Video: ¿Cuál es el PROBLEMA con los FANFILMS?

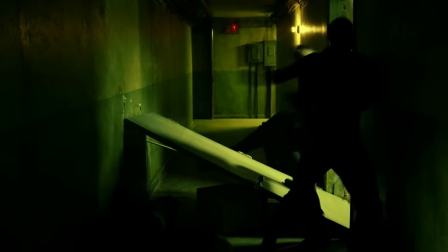16:15 A ver, desde el momento uno se ve que no es el mismo tipo de pelea que habría en, no sé, una película como John Wick.
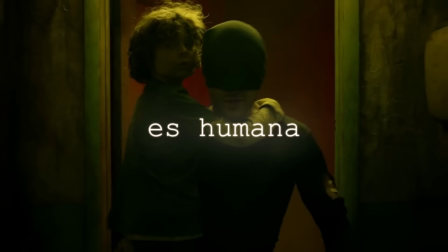16:22 No es violencia efectista, es humana. La cámara sigue al protagonista porque es su perspectiva
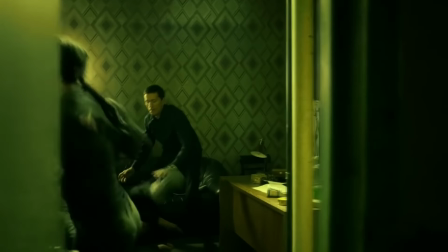16:28 Usualmente vamos de una falsa subjetiva a planos generales para mostrar cada aspecto de lo que pasa Aunque sea algo crudo o algo no tan fascinante
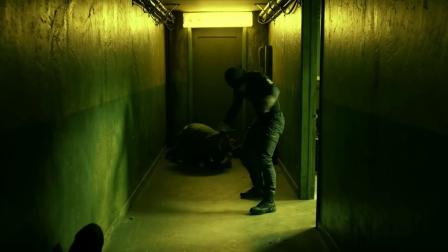16:39 Quiere que lo veas
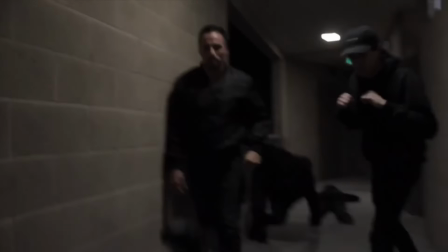16:41 La interpretación que le dan los fans no falla por solo tener poco presupuesto Sino que falla por no entender el mensaje de la obra que quiere replicar
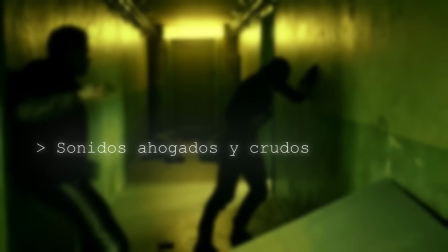16:49 Malinterpreta en lo más sustancial Los pequeños detalles en el diseño sonoro, en el cansancio o en literalmente cómo y cuándo golpea al protagonista
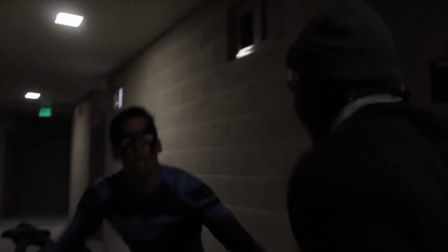16:59 En la recreación de fans el discurso no narra nada de eso Sino que va a decaerse porque en el original alguien se cae y se ve muy genial
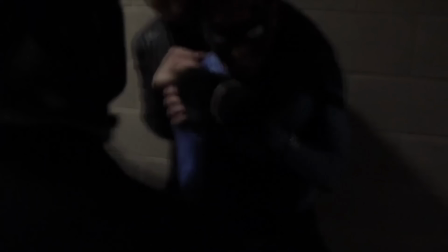17:08 O sea, imitan a la obra pero no la entienden Y en esa frase se puede encapsular a todos estos proyectos
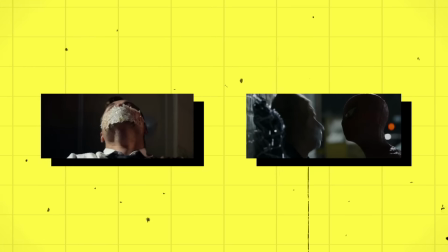17:15 Porque intentan imitar ideas de otras producciones pero como no le dan una segunda lectura,
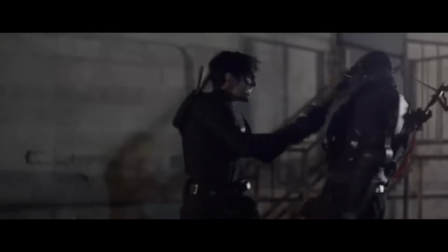17:21 olvidan colocar pequeños detalles o abusan de unos. Tal como es con el soundtrack, que usualmente se trata de uno que enaltece al héroe por…
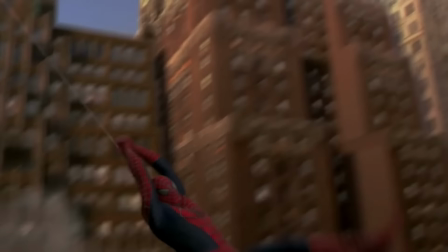17:32 ser heroico, lo que no es nada malo dependiendo del mensaje, pero se usa en momentos que no cuadran con esa idea de glorificación.
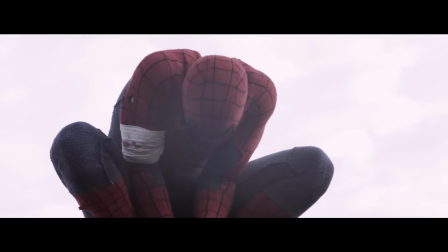17:41 A ver, que básicamente ponen música celestial cuando no está pasando nada.
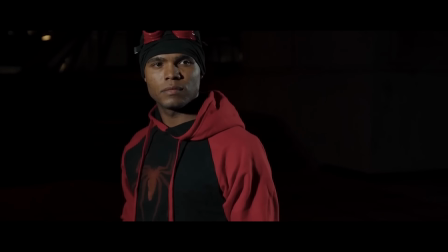17:45 Este tipo de fanmates se salen un poco de la norma y se apegan más a un corte independiente promedio Que
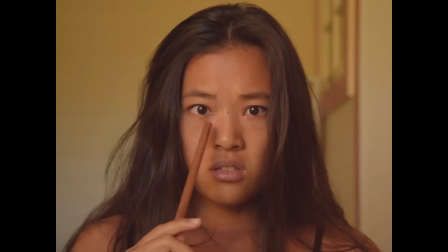17:51 como sabemos es un proyecto que tiene la intención de expresar algo más sofisticado,
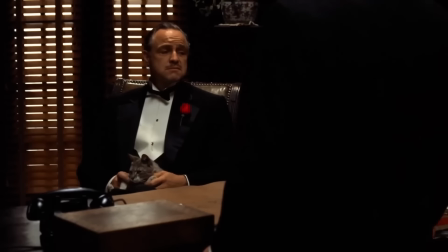17:56 pero que no lo logra Al final de todo, el cine es un medio artístico Hay cientos de capas en una escena bien lograda A veces
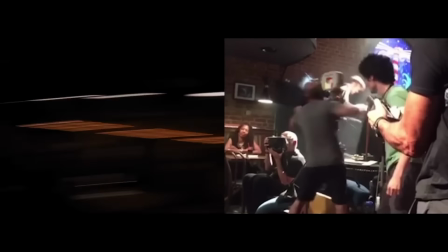18:04 se necesita realmente tomar una cámara y ponerse a grabar para comprenderlo Pero,
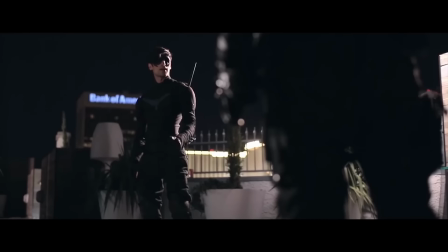18:09 como dije, hay casos en los que sí hay una intención artística clara Uno es Nightwing y otro es Spider-Man Lotus que, fuera de polémicas,
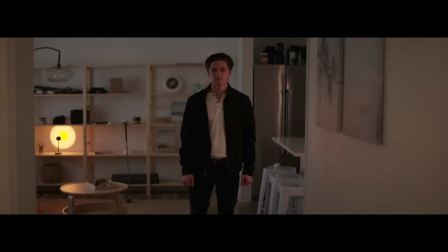18:17 sí denota que quiere hacer algo. Aquí tenemos una propuesta distinta a lo usual.
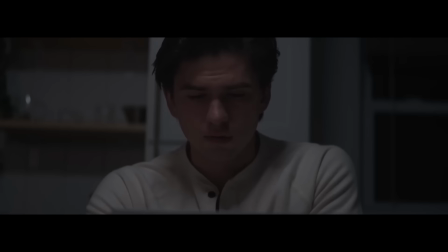18:22 No se busca hacer una película de acción, se busca un drama más personal en cuanto al personaje de Peter Parker.
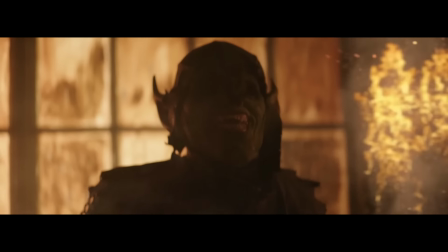18:27 Suena bien, suena intimista, pero eso no es suficiente para que salga algo bueno.
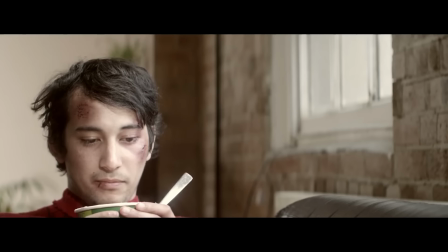18:33 Bien, Lotus es diametralmente lo opuesto a todo lo que venimos diciendo de los cortos entusiastas.
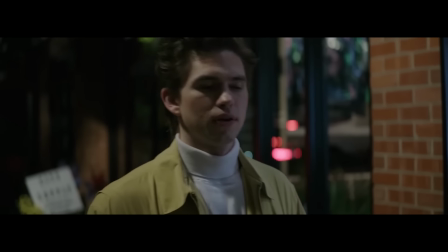18:39 La fotografía denota que querían expresar a través de lo visual.
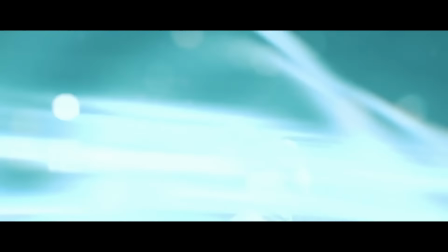18:43 Distinto a la gran mayoría que se centra en escenas de acción y dilemas un poco más superficiales, por muy duro que suene.
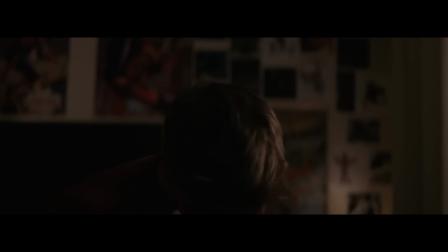18:51 Aquí el director buscó ser narrativamente más complejo e íntimo con su película, pero se le salió de las manos.
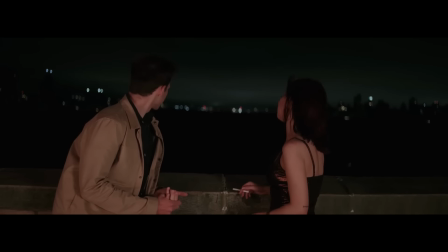18:58 Su propuesta no tiene un código a seguir sobre qué cosas pasarían en su película o qué cosas no.
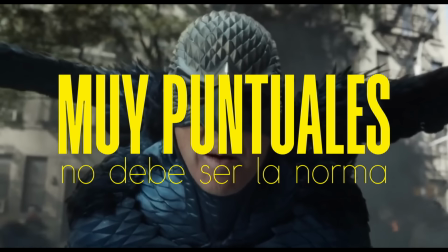19:03 Y digo, hay situaciones muy puntuales en películas donde se puede romper el código.
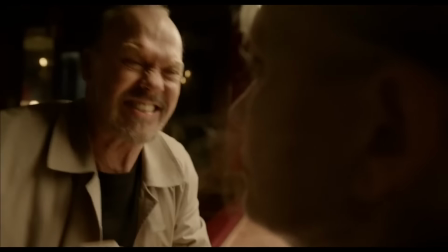19:12 Pero es que aquí no es eso. Es que no tiene uno definido.
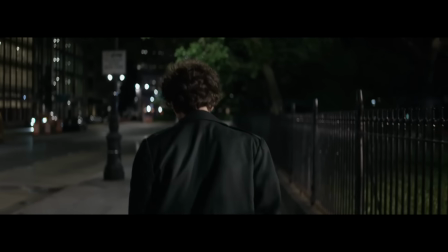19:16 Miren, por momentos la iluminación indica que quieren hacer una película realista, transmitiendo lo que es el día a día de las personas normales.
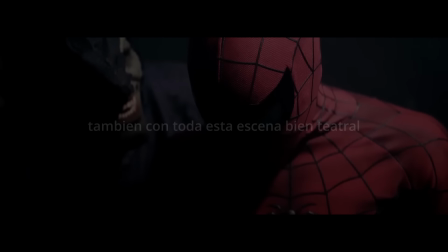19:24 Pero es algo que se rompe teniendo en cuenta el tipo de traje que porta el personaje. Es un traje que, cinematográficamente hablando, luce bien.